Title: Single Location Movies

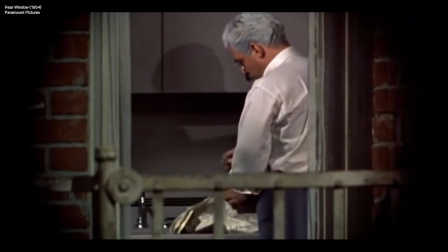The most notable of which is the potential murder that has taken place across the courtyard.
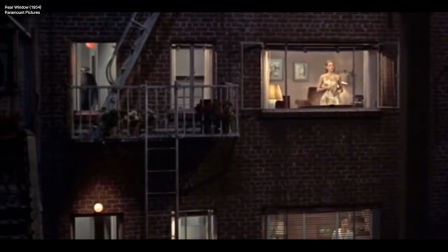By giving us an insight into what's happening without ever showing the full picture, the rare setting of Rear Window keeps us gripped right up until the very end.
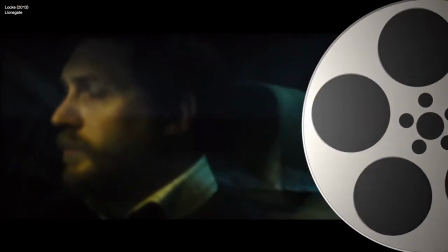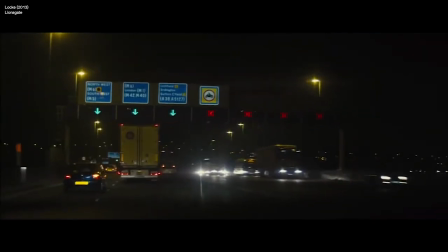Hello? Eddie, it's your dad. Is your mother there? No, she's not back from the shops yet.
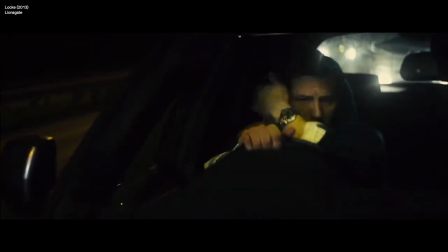She's getting that German beer that you like for the match. Okay, listen, I won't be back for that.
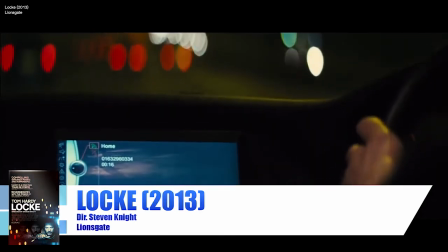If we told you Locke was a film where a man who works in construction drives through the night in his car making phone calls,
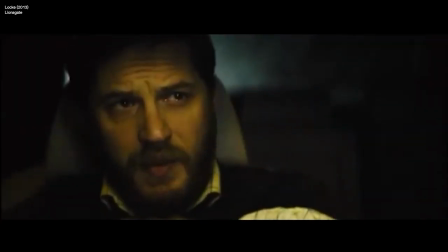you'd be forgiven for thinking it might not be the most exciting film of the last decade. However, it's the fact that this is what Locke is, and yet is still steeped in suspense,
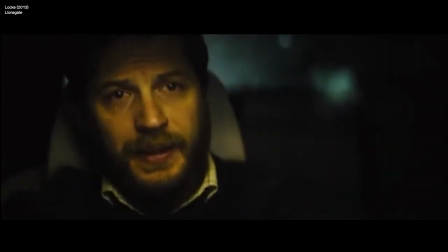that makes it such a great film. One of the reasons Locke manages to hold our attention despite
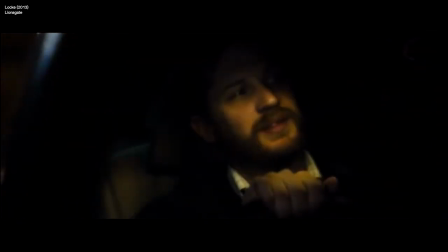the monotonous setting is the truly engaging performance by Tom Hardy as the title character,
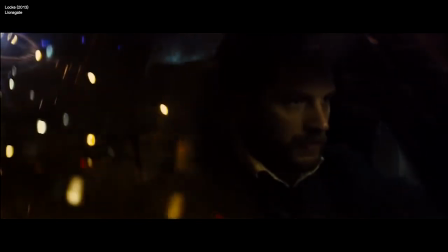the only actor on screen for the duration. Over an hour and a half journey down the motorway, Locke receives calls from many people such as his work colleagues,
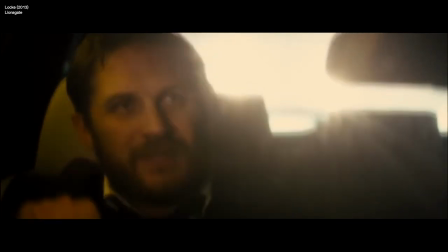his wife and kids, and the woman he had an affair with 7 months earlier who has gone into premature labour with his child.
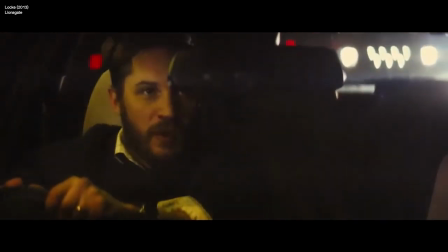The pressure comes at Locke from all sides in the form of these phone calls and creates a pressure cooker of tension in the interior of the car.
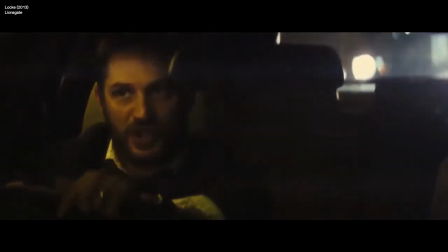It's incredible it took one location and just 8 nights filming to make this awesome movie.
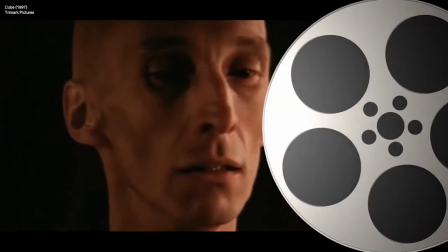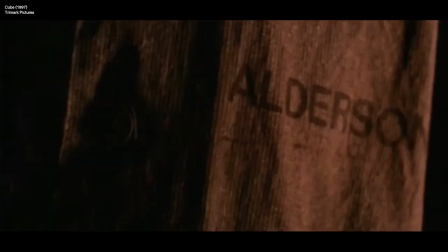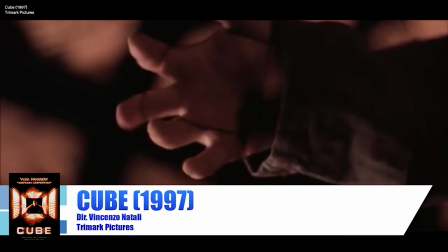When you think of a sci-fi horror, big budget, ambitious projects like Alien spring to mind, set in spaceships and on far-off planets.
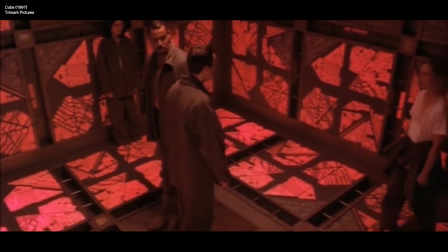But despite the 1997 Canadian film Cube being set in an estimated 17,500 cubes,
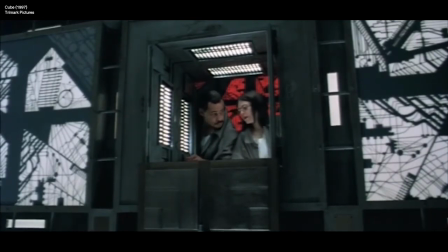it was actually filmed in a singular 14-foot cube with a few partially built additions and a budget of only a few hundred thousand dollars.
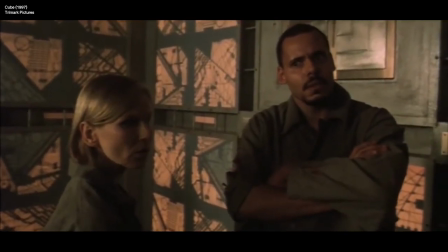The cube itself is anything but simple in the movie, however, as the five characters try to utilize their individual skills to escape the moving maze of rooms,
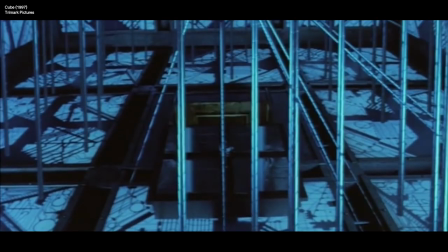some of which are prepped to kill the participants inside.
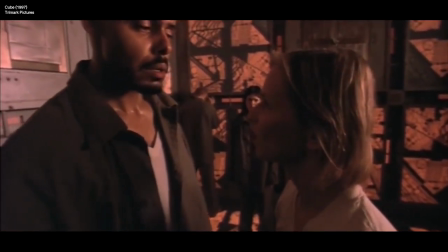With the simple method of changing the wall colours to signify different rooms, the cube feels much less like the one set and more like the sprawling maze of the film.
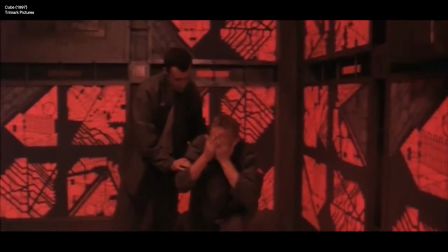Like in Buried, Cube manages to turn a box-like location into an exciting and intimidating movie, without needing to go anywhere.
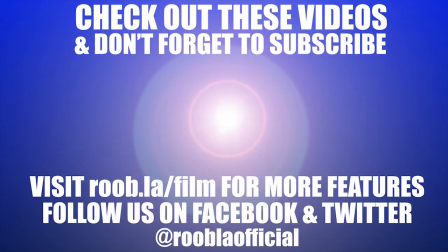There we have it, six great, somewhat isolation-friendly movies that were made in one location. Can you think of any other awesome films that have been shot in a similar way? Let us know in the comments below. And as always, thanks for watching, and don't forget to like and subscribe.